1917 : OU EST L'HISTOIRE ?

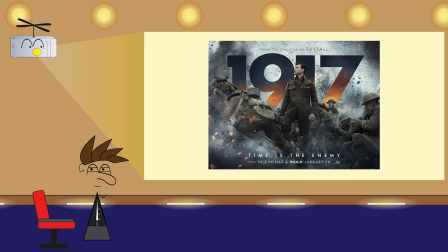J'ai toujours eu une certaine méfiance pour les films qui semblent faire du spectacle un but en soi. Alors ça peut être de bons films, même si on peut légitimement se demander si on est plus proche du cinéma ou du parc d'attractions.
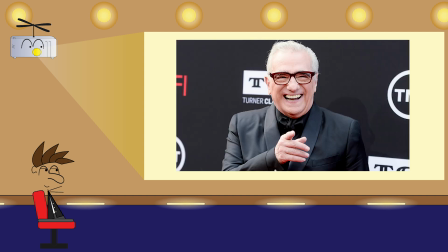Mais je vais laisser ces questions à des philosophes modernes plus concernés et me contenter de vous parler de 1917.
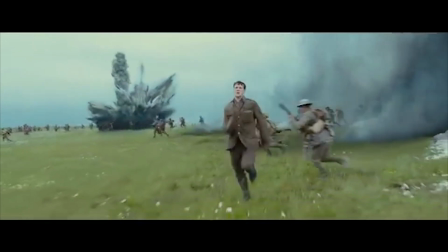1917, c'est un film sous forme de longs plans séquences, avec quelques coupes souvent assez visibles,
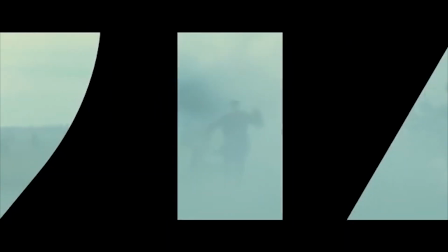où on nous raconte l'histoire de deux soldats qui doivent aller prévenir un régiment que leur attaque va les conduire dans un piège allemand.
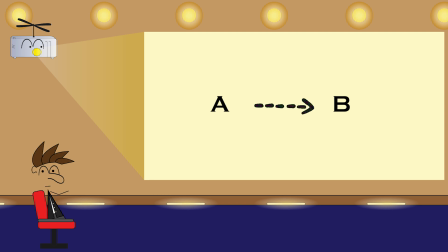Bref, un trajet d'un point A à un point B en une vingtaine d'heures. Posé comme ça, le film semble atteindre assez vite ses limites, donc essayons de farfouiller un peu.
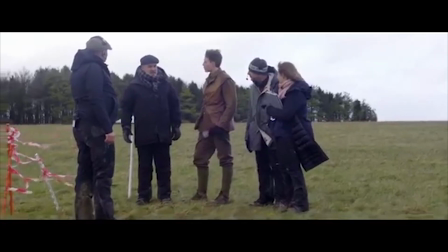Impossible d'aborder 1917 sans parler de sa forme. D'abord, 1917 n'est pas le premier à utiliser le plan séquence pour l'ensemble de son film.
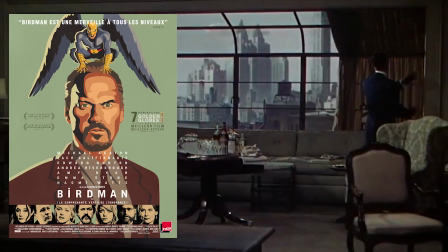Hitchcock l'a fait avec La Corde, et on a eu plus récemment Birdman, Victoria et le moins cité L'Arche Russe.
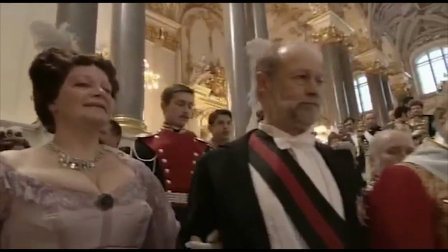Après, il y en a peut-être d'autres, mais je ne les connais pas, ce qui n'empêche pas qu'on a plein de films actuellement qui aiment bien poser leurs petites scènes de plan séquence au milieu de leur film.
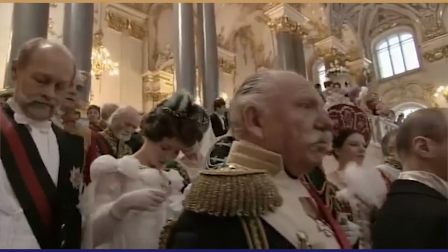Là où 1917 se distingue, c'est que dans La Corde, Birdman et L'Arche Russe, l'espace reste assez cloisonné en un lieu, un appartement, un théâtre et un musée.
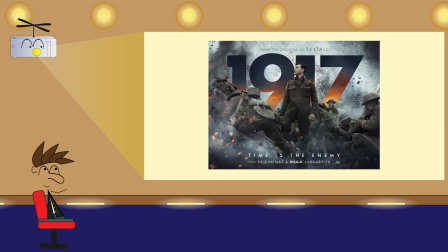Pour Victoria, je ne peux pas dire vu que je ne l'ai pas encore vu. Mais de ce que je connais, du coup, 1917 apporte un truc en plus.
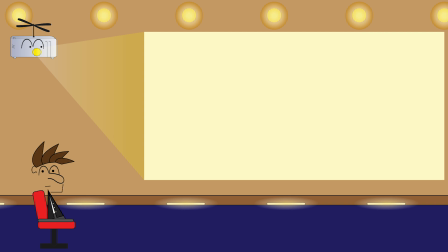Le plan séquence nous permet d'évoluer dans un espace. Mais est-ce que filmer ce trajet sans coupe est vraiment pertinent?
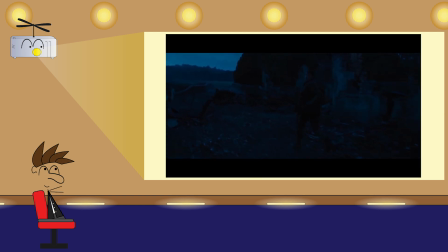Eh ben oui, il l'est. Tout d'abord, il permet de nous faire ressentir les distances et les espaces comme jamais, à ma connaissance, un film de guerre n'est parvenu à le faire.
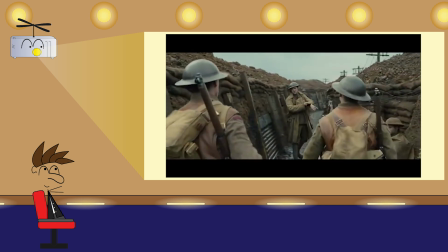Quand vous avez 10 minutes de marche dans les tranchées, ben vous voyez réellement 800 mètres de tranchées avec ses occupants défiler.
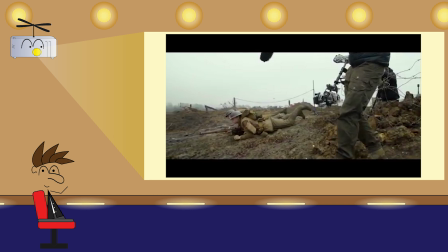Et c'est pareil lorsqu'il s'agit de traverser un terrain dangereux pour arriver dans les planque ennemi. Là, on met de nouveau 10 minutes, mais la distance parcourue paraît ridiculement réduite. Le plan séquence nous permet à la fois de prendre conscience de l'étendue des tranchées et de la proximité des ennemis.
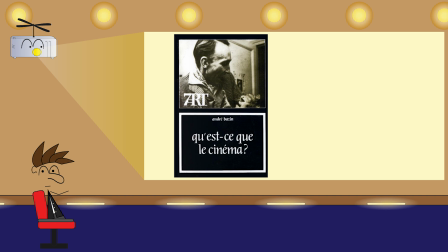André Bazin a développé l'idée que le plan séquence rendait l'action plus réaliste, car il permet notamment de nous restituer le temps qui passe. Alors c'est un point de vue qui peut être discuté, je pense par exemple à La Corde d'Alfred Hitchcock qui fonctionne sous le même modèle que 1917,
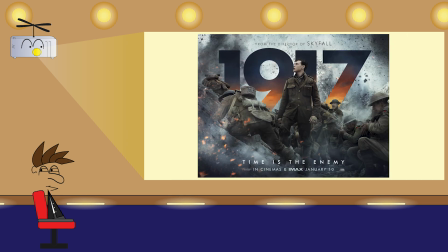sauf que la temporalité est quand même complètement trahie. Mais ici, avec 1917, j'ai l'impression que c'est moins une question de temps mais d'espace.
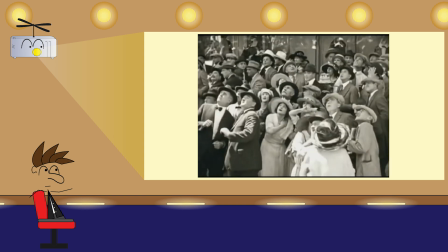Le temps n'est qu'une unité de mesure pour nous rendre compte des dimensions des tranchées, de la proximité d'un danger ou encore de la fine frontière qui sépare la vie de la mort. Restituer
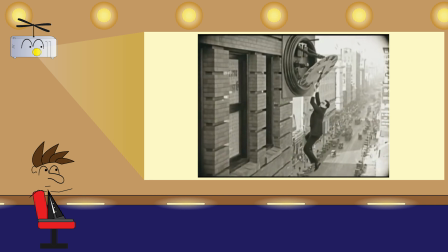le temps qui passe dans 1917 me semble pas quelque chose qui produit plus de réalisme. Par contre, le temps mis à franchir ces espaces, sans coupe, là oui.
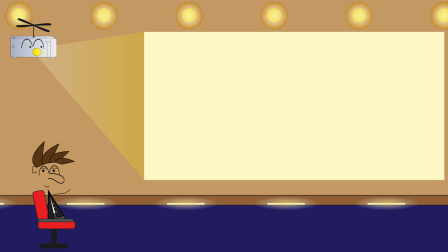Et je pense donc que c'est plus une question d'espace que de temps. Bon, donc on pose l'idée que le plan séquence permet de rendre la guerre plus réaliste.
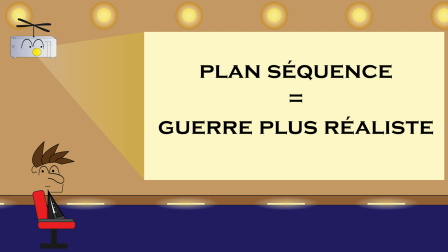Sauf que là, on est encore dans la théorie, parce que dans la pratique, il y a 36 manières de déplacer la caméra de façon plus ou moins efficace et il y a mille et un trucs qu'on peut choisir de cadrer.
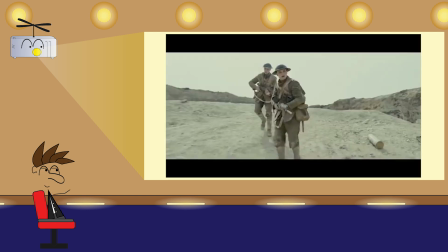Bah du coup, que choisit de cadrer la caméra? Le 90% du temps, le cadre se concentre sur nos deux cocos au centre de l'intrigue.
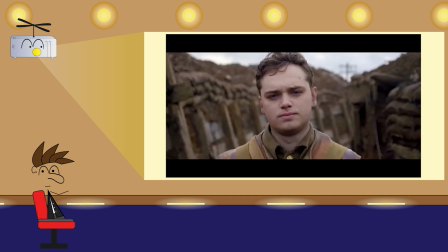Du coup, ça vaut la peine de faire un petit point casting. J'avoue qu'ils sont pour moi de parfaits inconnus, et le fait de ne pas prendre de grandes stars fait d'eux des gens lambda comme vous et moi.
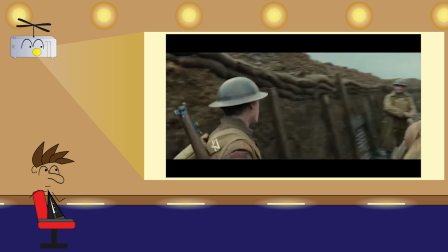Et de manière générale, le 99% des gars qu'on voit apparaître à l'image ont des têtes de gens lambda.
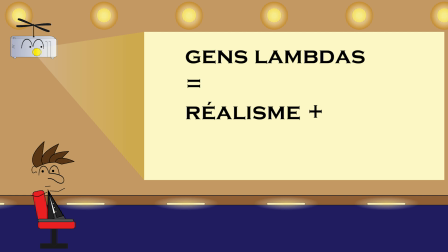C'est un truc assez efficace pour renforcer le réalisme de ce que nous sommes en train de voir. Beaucoup disent que c'est un bon moyen pour s'identifier plus facilement aux personnages. Alors que ce soit un moyen de mieux s'immerger, je pense que oui. Mais en ce qui concerne l'identification aux personnages,
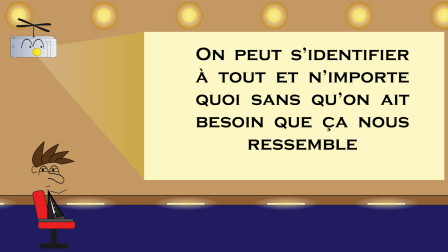j'ai personnellement plus de peine à souscrire à cette idée puisque je défends mordicus qu'on peut s'identifier à tout et n'importe quoi sans qu'on ait besoin que ça nous ressemble.
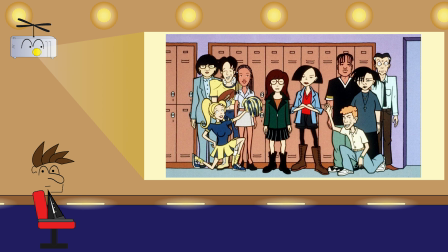Dire l'inverse me semble condamner déjà, tout le cinéma d'animation.
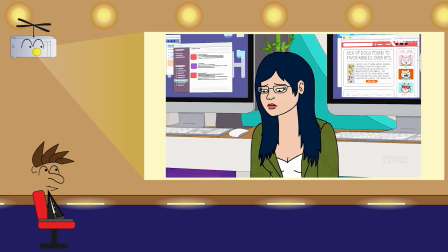Et en termes d'identification, je trouve que BoJack Horseman, une série où on retrouve des humains mais aussi des animaux anthropomorphes,
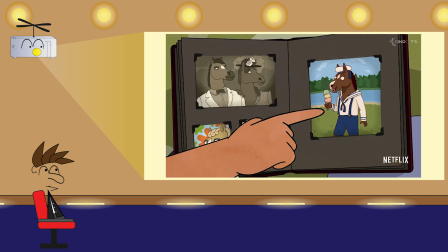nous invite à l'identification largement plus que la plupart des films que j'ai pu voir. Bref, regardez BoJack Horseman, c'est vraiment cool.
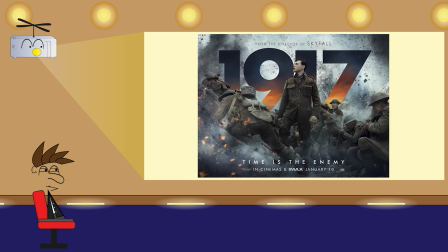Bon, alors on a parlé du plan séquence et aussi de ce qui était montré durant ce plan séquence. Qu'est-ce qui peut bien nous rester avec la caméra? Bah peut-être aussi la manière dont elle nous montre les choses. C'est un aspect qui passe étrangement assez sous silence alors qu'il me semble qu'il s'agit là du point le plus important
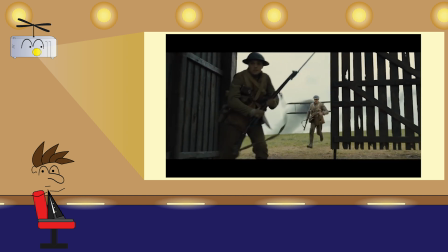si on veut voir en quoi le plan séquence n'est pas juste une démo technique qui te plie le game comme un origami.
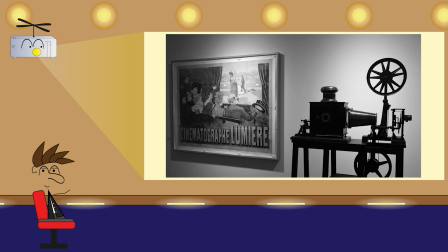Pour aborder ce qui est montré durant le plan séquence, je vais devoir passer par le travail d'un chef opérateur injustement oublié dans l'histoire du cinéma, sans doute dû à ses accointances politiques.
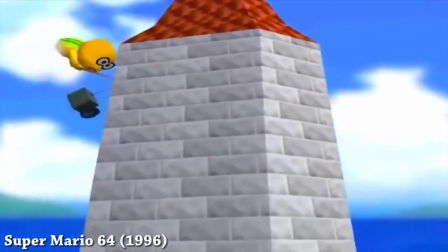L'Akitu est notamment connu grâce à son travail sur Super Mario 64.
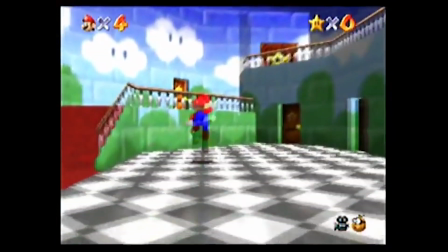Dans la même logique de 1917, l'Akitu va suivre le personnage principal effectuer un trajet, le tout en plan séquence ponctué néanmoins de certaines coupes dues à des limitations techniques.
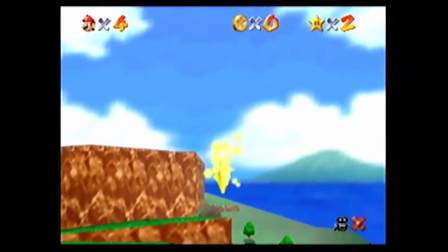Le système qu'il a mis en place est fort ingénieux et le défi était pourtant de taille, l'acteur principal de Mario 64 ayant eu pour consigne d'improviser totalement ses déplacements.
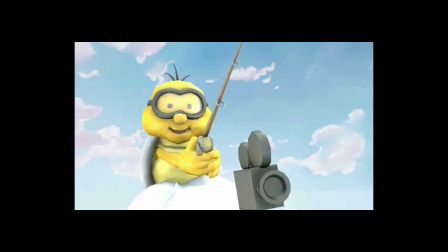L'Akitu a alors opté pour accrocher la caméra à une canne à pêche et de se hisser lui-même dans un nuage.
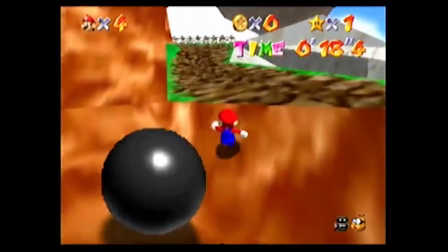Il en résulte une caméra qui parvient à accompagner de manière incroyablement fluide notre personnage.
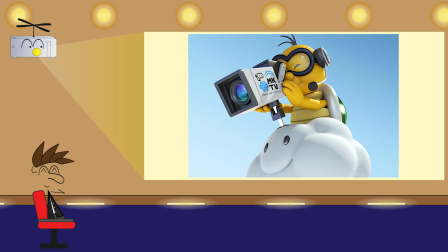L'Akitu est donc selon moi parmi les chefs-op les plus ingénieux de l'histoire du cinéma. 1917 fonctionne dans la même logique.
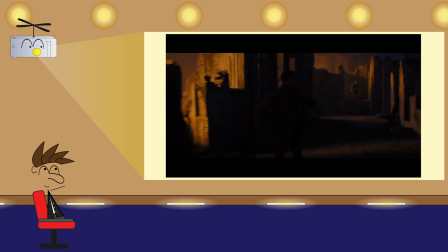Que nos personnages restent statiques ou courts, la caméra cherchera toujours à les suivre avec fluidité.
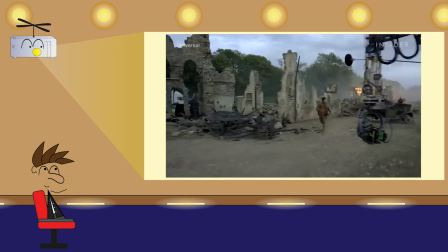Cette fluidité de la caméra permet de situer les personnages dans les lieux la grande majorité du temps.
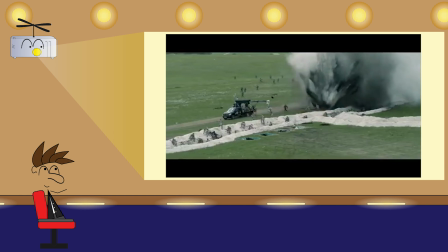S'ils traînent, la caméra va opter pour des mouvements lents où on va tourner autour d'eux. Si les personnages sont rapides, la caméra prendra des raccourcis ou filmera depuis plus loin.
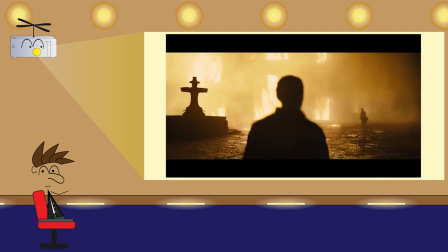On est constamment avec nos gars et on est constamment au milieu de l'enfer. Enfin, constamment, c'est pas tout à fait vrai.
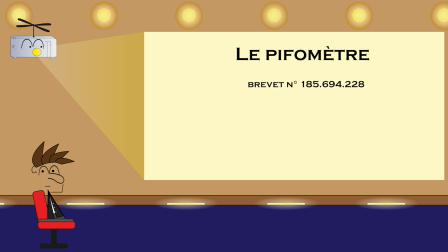Je dirais, grâce à un outil de calcul que j'ai nommé le pifomètre et que j'ai déjà employé auparavant, que nous sommes le 90% du temps sur nos deux gars.
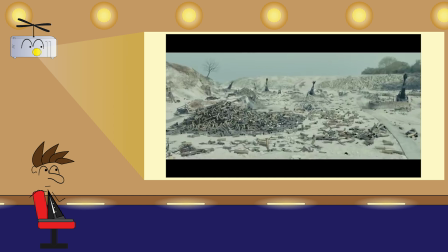Des fois, la caméra nous montre autre chose. Et si elle le fait, c'est qu'elle veut nous inviter, nous, spectateurs, à être attentifs à quelque chose.
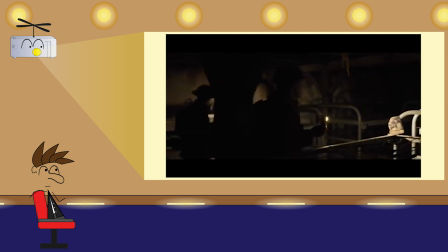Il peut s'agir d'une poupée, d'une poignée de main ou d'une photo. Bah tiens, prenons l'exemple de la photo.
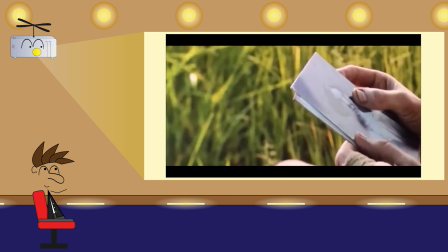Imaginons que notre personnage s'arrête, sort une photo et contemple sa famille qui figure dessus. La caméra se détache du personnage et se focalise sur la photo. Évidemment, on la voit mieux, c'est cool, mais en même temps, elle cesse de filmer le décor de guerre autour d'elle.
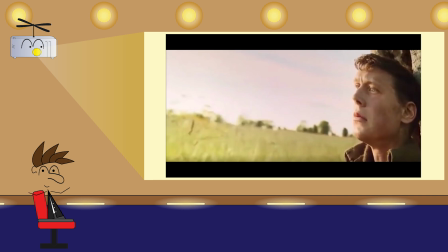Elle cesse aussi de filmer le personnage. Ainsi, la caméra nous invite à suivre la pensée du personnage qui regarde la photo, faisant disparaître un instant la guerre autour de lui.
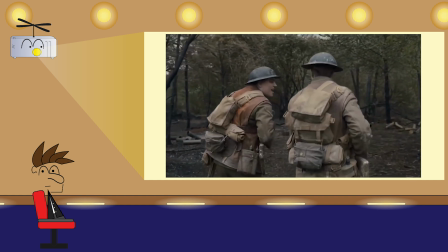Le champ de bataille ne compte plus, sa présence physique en ces lieux est oubliée pendant quelques instants, et nous nous mettons à imaginer le passé de ce personnage avec cette famille que nous retrouvons en photo.
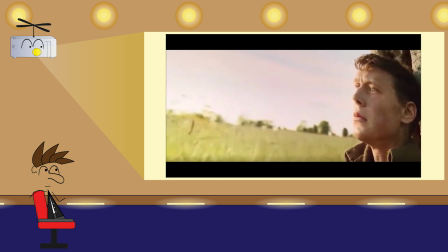Indirectement, nous faisons comme lui, nous quittons le champ de bataille, nous avons droit à un répit. Et des exemples comme ça, il y en a plein. Si vous n'avez pas vu le film ou pensez le revoir,
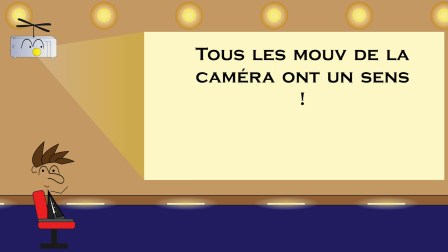je vous invite à être attentif à ces mouvements de caméra, car tous les mouvements de caméra de la sorte ont du sens.
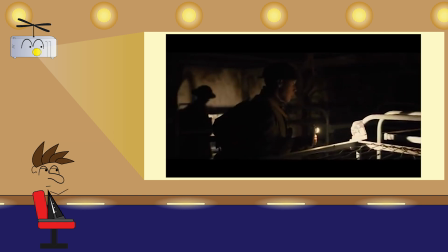Après, cet effet trouve aussi certaines limites. La caméra va parfois filmer des trucs qui ont une dimension symbolique un poil appuyée.
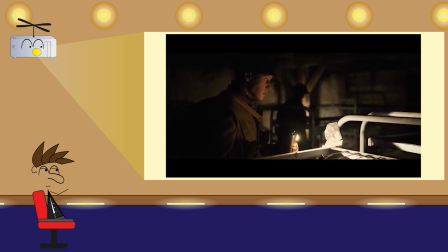On sombre alors dans un pathos qu'on pourrait juger un poil facile. Quelques éléments m'ont fait cet effet.
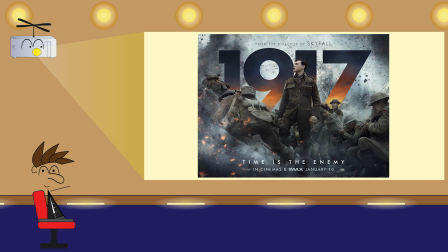Mais pas au point de me gâcher le film, car je le trouve subtil sur bien d'autres points.
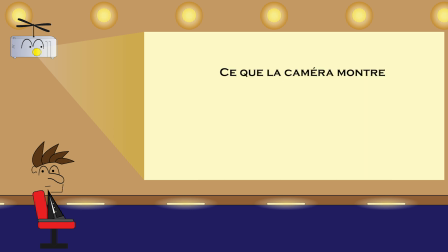Par exemple, on a beaucoup parlé de ce que la caméra montre, mais avec cette logique de suivre les personnages, on peut aussi parler de ce qu'elle ne montre pas.
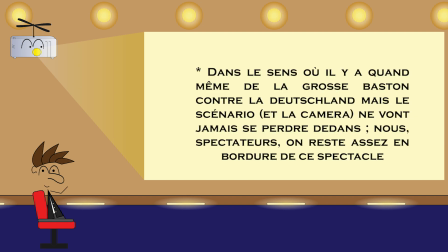Et faire un film de guerre où jamais on ne rentre dans les batailles, je trouve qu'il faut oser. Ce que la caméra ne montre pas non plus, ce sont aussi des détails plus subtils.
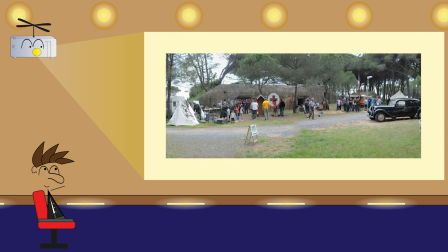Lorsqu'on est, par exemple, dans une infirmerie, la caméra pourrait quitter nos personnages et insister sur les blessures ou les blessés, sauf que non.
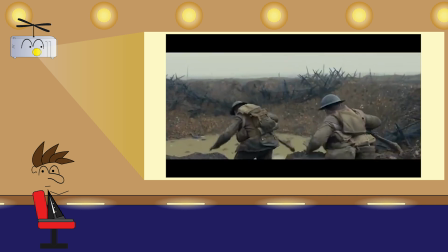La caméra fait le choix d'être pudique. Il n'est pas nécessaire d'insister, la guerre est déjà assez moche en elle-même.
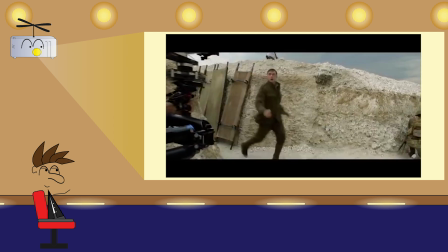Bon, c'est cool, la caméra met du sens partout, le plan séquence il est grave justifié, etc. Mais j'ai l'impression qu'on oublie quelque chose là.
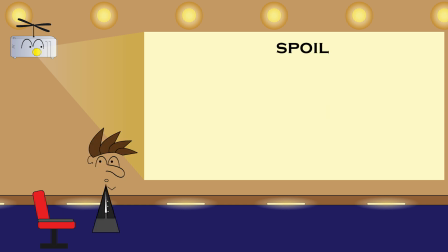Ah mais oui, l'histoire ! Et pour évoquer l'histoire, je vais être obligé de révéler quelques éléments de l'intrigue. Alors je ne crois pas que les spoils empêchent de profiter d'un film, mais si vous y êtes allergique,
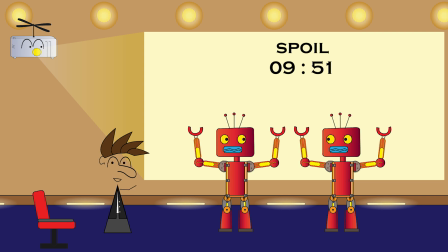je vais laisser ces deux robots effectuer une danse de l'Est pendant quelques secondes et vous pourrez reprendre le train au timecode affiché ici.
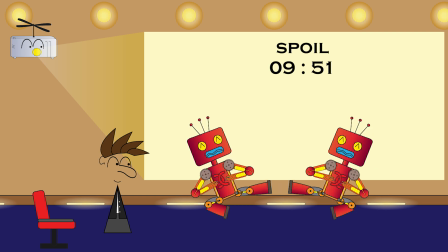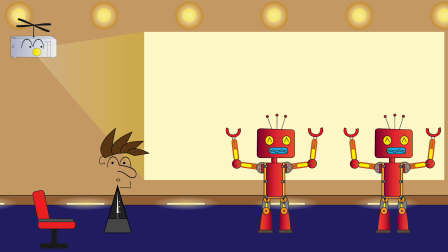Bon, déjà, il faut pas m'en vouloir d'avoir failli oublier d'évoquer le récit, puisqu'il tient sur un post-it. Allez de là à là-bas.
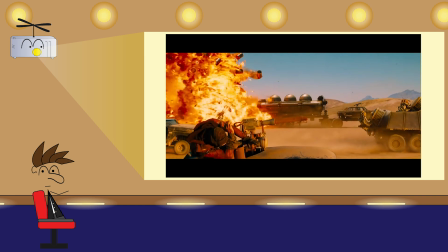En ce sens, Mad Max Fury Road a un scénario deux fois plus développé, puisqu'il s'agit d'aller d'un point A à un point B et de revenir au point A. Bon, pendant ce trajet, il se passe quand même pas mal de trucs,
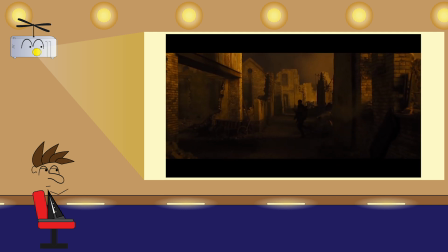même si certains moments m'ont paru un peu artificiels. Comme si le film avait conscience d'être un spectacle et qu'il fallait le dynamiser régulièrement pour ne pas perdre le public.
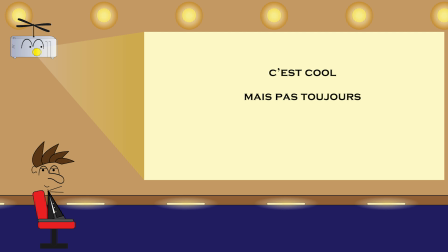Donc c'est cool parce qu'on s'ennuie pas, mais à quelques moments, ça me semblait sonner quand même un peu faux. Cela étant dit, ce serait très réducteur de résumer l'histoire de 1917 à ça.
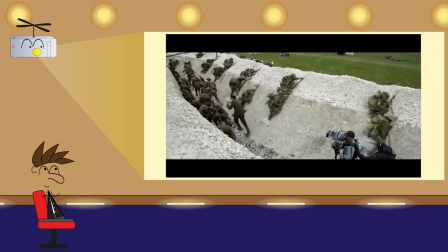Comme je l'ai dit, durant le trajet, le film en profite pour nous montrer quantité de choses et tout n'est pas destiné uniquement au but de nos personnages,
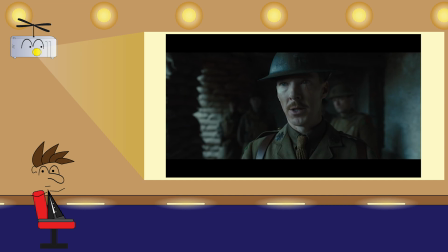à savoir essayer de sauver 1600 hommes d'un massacre assuré. D'autant plus qu'on nous dit clairement à la fin que tout ça n'aura servi peut-être qu'à repousser l'inéluctable de quelques jours.
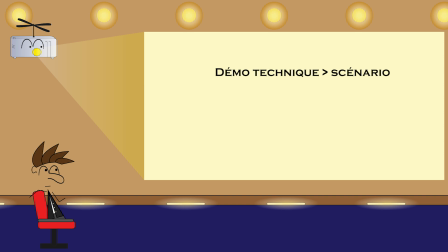On peut accuser le film de mettre son scénario au service de la démonstration technique, ce qui est à moitié vrai. Le scénario sert à nous présenter différents lieux traversés au moyen du plan séquence.
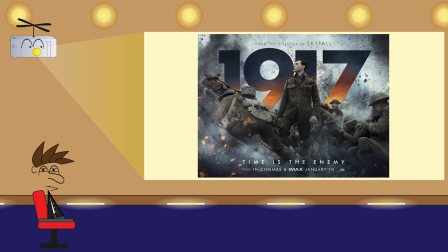C'est en effet une sacrée démonstration technique. Seulement, la démonstration technique n'est pas le but final de 1917. Ce que je veux dire par là, c'est que si le récit sert la démonstration technique sert elle aussi quelque chose.